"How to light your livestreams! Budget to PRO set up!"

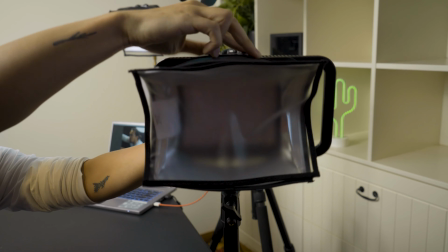974s
As you can see, we're just using the Photix P300C stands,
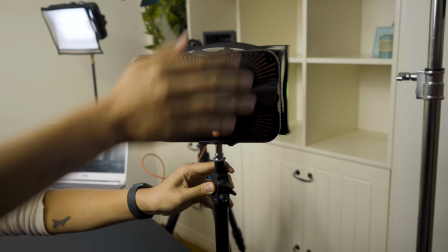980s
and we're powering these lights via MPF batteries, so we don't have all these annoying cables everywhere.
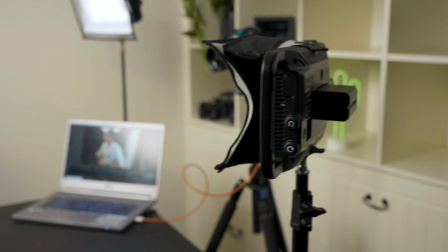987s
We're also using the soft boxes so we can diffuse the light even more and give myself a lot more flattering look. So let's look at what this lighting setup looks like on camera.
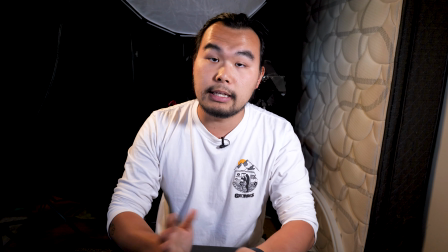999s
Now you can see the 3-point lighting setup in action with our GH52 setup.
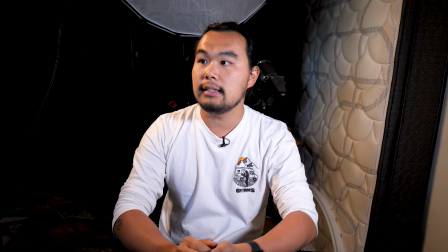1004s
So as I said before, we've got the key, the fill, and the accent light.
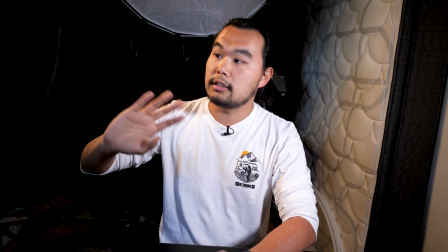1009s
The accent light is a tungsten light that pops me out from the background, and you can modify the output of the fill light to give you more or less contrast.
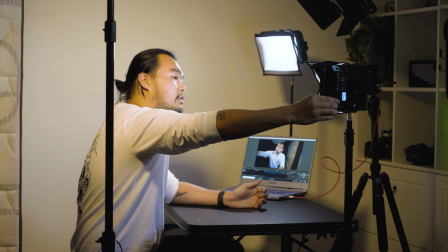1018s
I actually like a little bit more contrast in my image, so I'm going to dim down the fill light just a little bit,
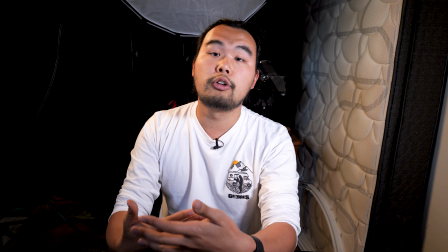1026s
so there's a little bit more contrast on my face.
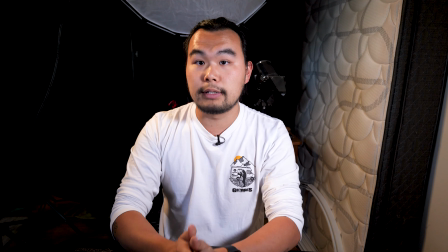1029s
This is a really interesting looking setup, and it will really make your next live stream look all the more professional.
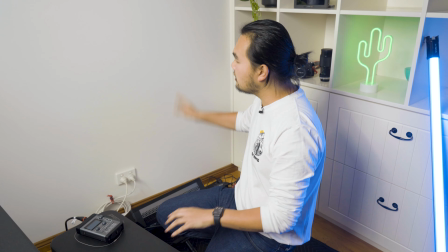1037s
All right, so we've set up the Nova P300 splashing on the wall so we can give this white wall a big splash of color.
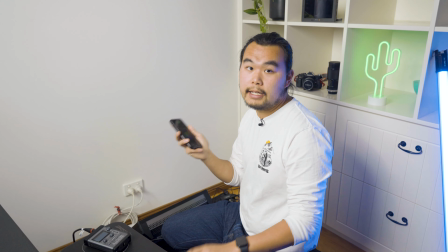1045s
We're going to be using the Sidus Link app to connect to the Nova, but when you're using the Sidus Link app,
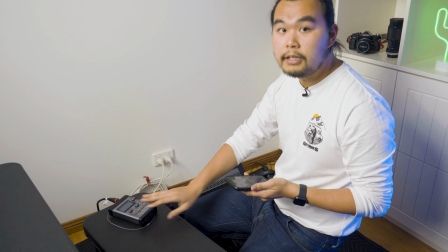1052s
even though we don't need the control box to control, it's always best to have it set up anyway.
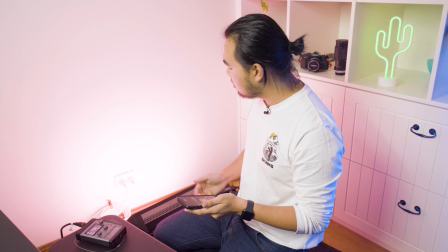1057s
So we've got the pink splash on.
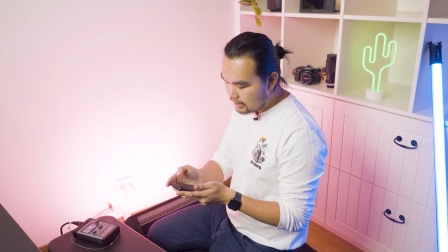1062s
What's more is if I wanted more creative lighting effects, such as a campfire effect, I can always do this through the app.
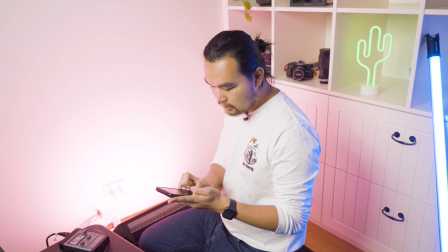1070s
So say I wanted fireworks even, I can turn that on and it'll have a kind of fireworks effect.
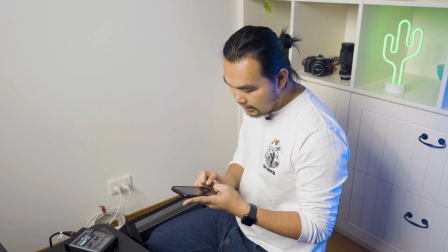1079s
Or if I wanted the aforementioned candle/campfire effect, I can also turn that on.
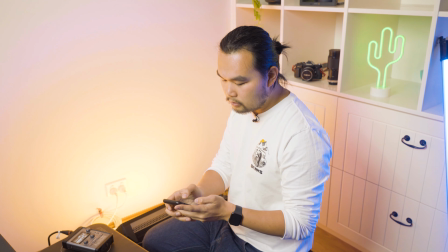1087s
But for now, we're just going to roll with the splash of color that we had on before.
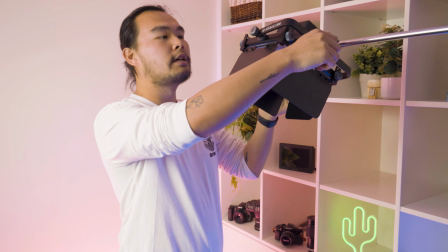1094s
Up next in our setup is the Pilotcine RX50. So first of all, we need to, of course, turn on the light.
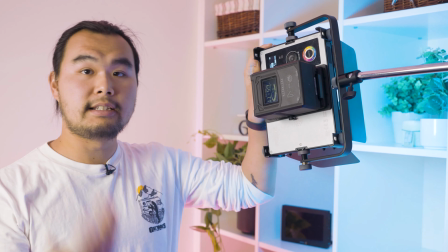1102s
And the reason that we have the light set up in this position on this C stand is
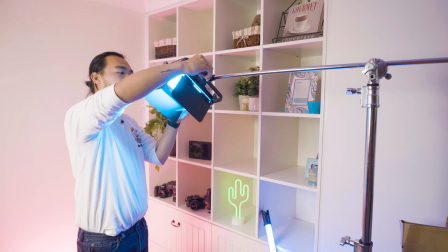1107s
so we can use it as an accent light to accentuate this already set up Pavotube.
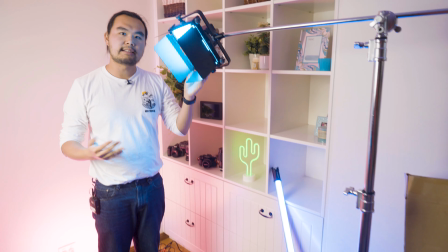1113s
We've already matched these lights so they're roughly the same color,
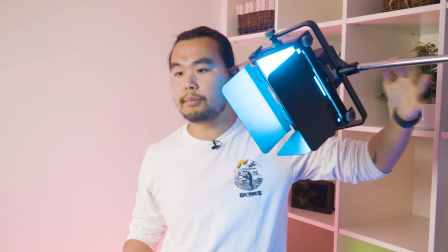1117s
and the reason that we have it on the C stand is so we can actually boom it over me and have it sitting just out of frame.
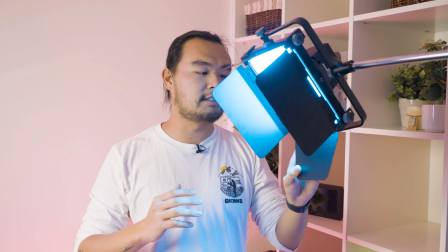1124s
The other benefit is these barn doors, so we can really control the spill of the light to make sure that it's only pointing towards
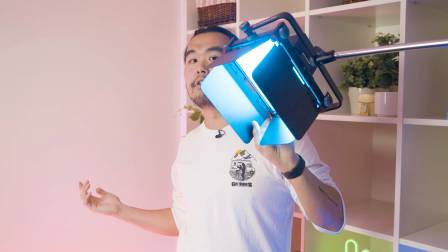1131s
me and not spilling onto this wall or even this wall that we've already accented with the Nova P300.
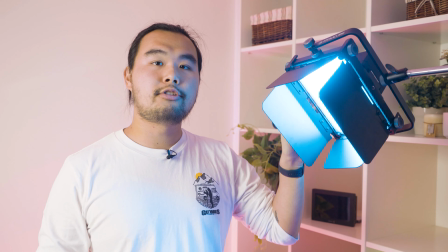1138s
As I said before, you can power this light either via wall adapter, internal batteries, or what we're doing right now via the V-Lock.
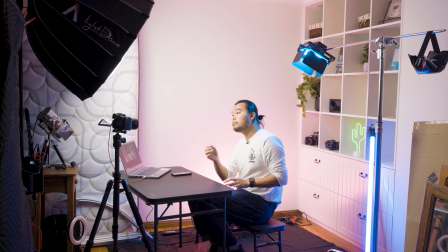1147s
So now we've got all of our lights set up, you can see what they look like on camera. To fill in my face and give me a more flattering look and pop me out from the background a bit more, we've also got the 200D set up with a light dome just pointing at me so I pop out from all this color in the back.
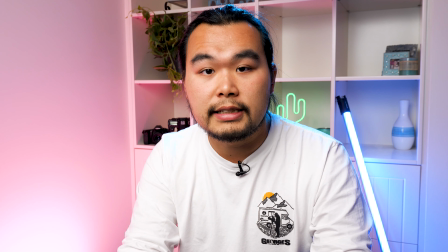1165s
As you can clearly see, this is a much more interesting setup than the rest of the setups that we've looked at today,
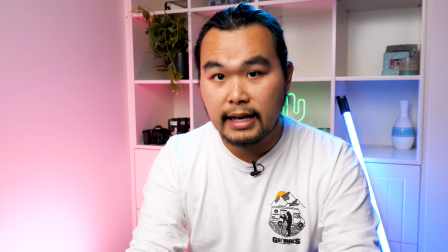1171s
and will really take your stream to the next level in terms of looking professional.
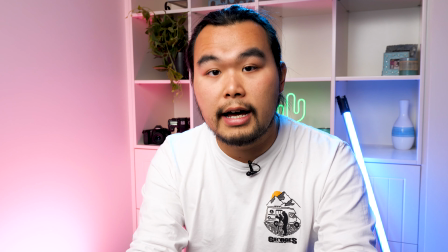1176s
Whether you're a talking head for a small or large organization hosting a stream,
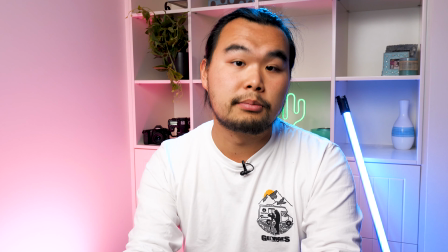1181s
or even if you're a band or a musician and you want to stream some songs, this is a really good and creative lighting setup for you.
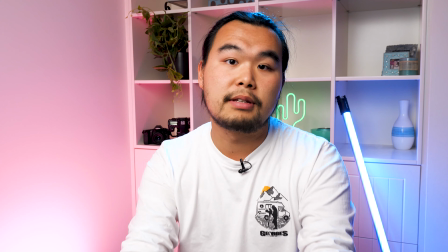1190s
Any of the lighting setups that we've talked about today could be interchanged with almost any of these lights, so they're all super duper versatile.
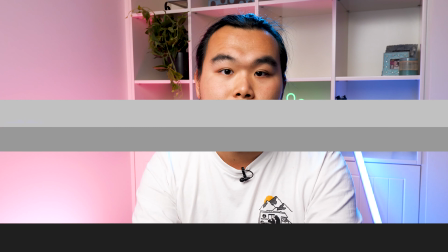1198s
All you really need to ask yourself is, what do you need for your stream? This week, we're giving away the Pilotcine RX7.
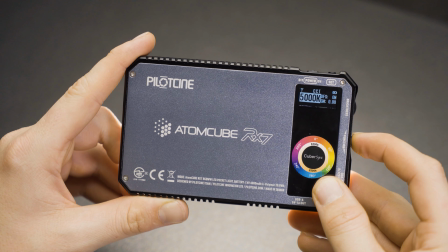1207s
This is a small and powerful, fully feature-packed RGB light.
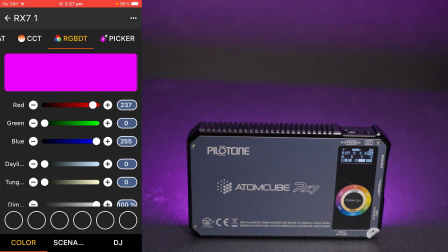1210s
We've already talked about this light in one of our videos, so make sure that you go check out that video if you want to learn more.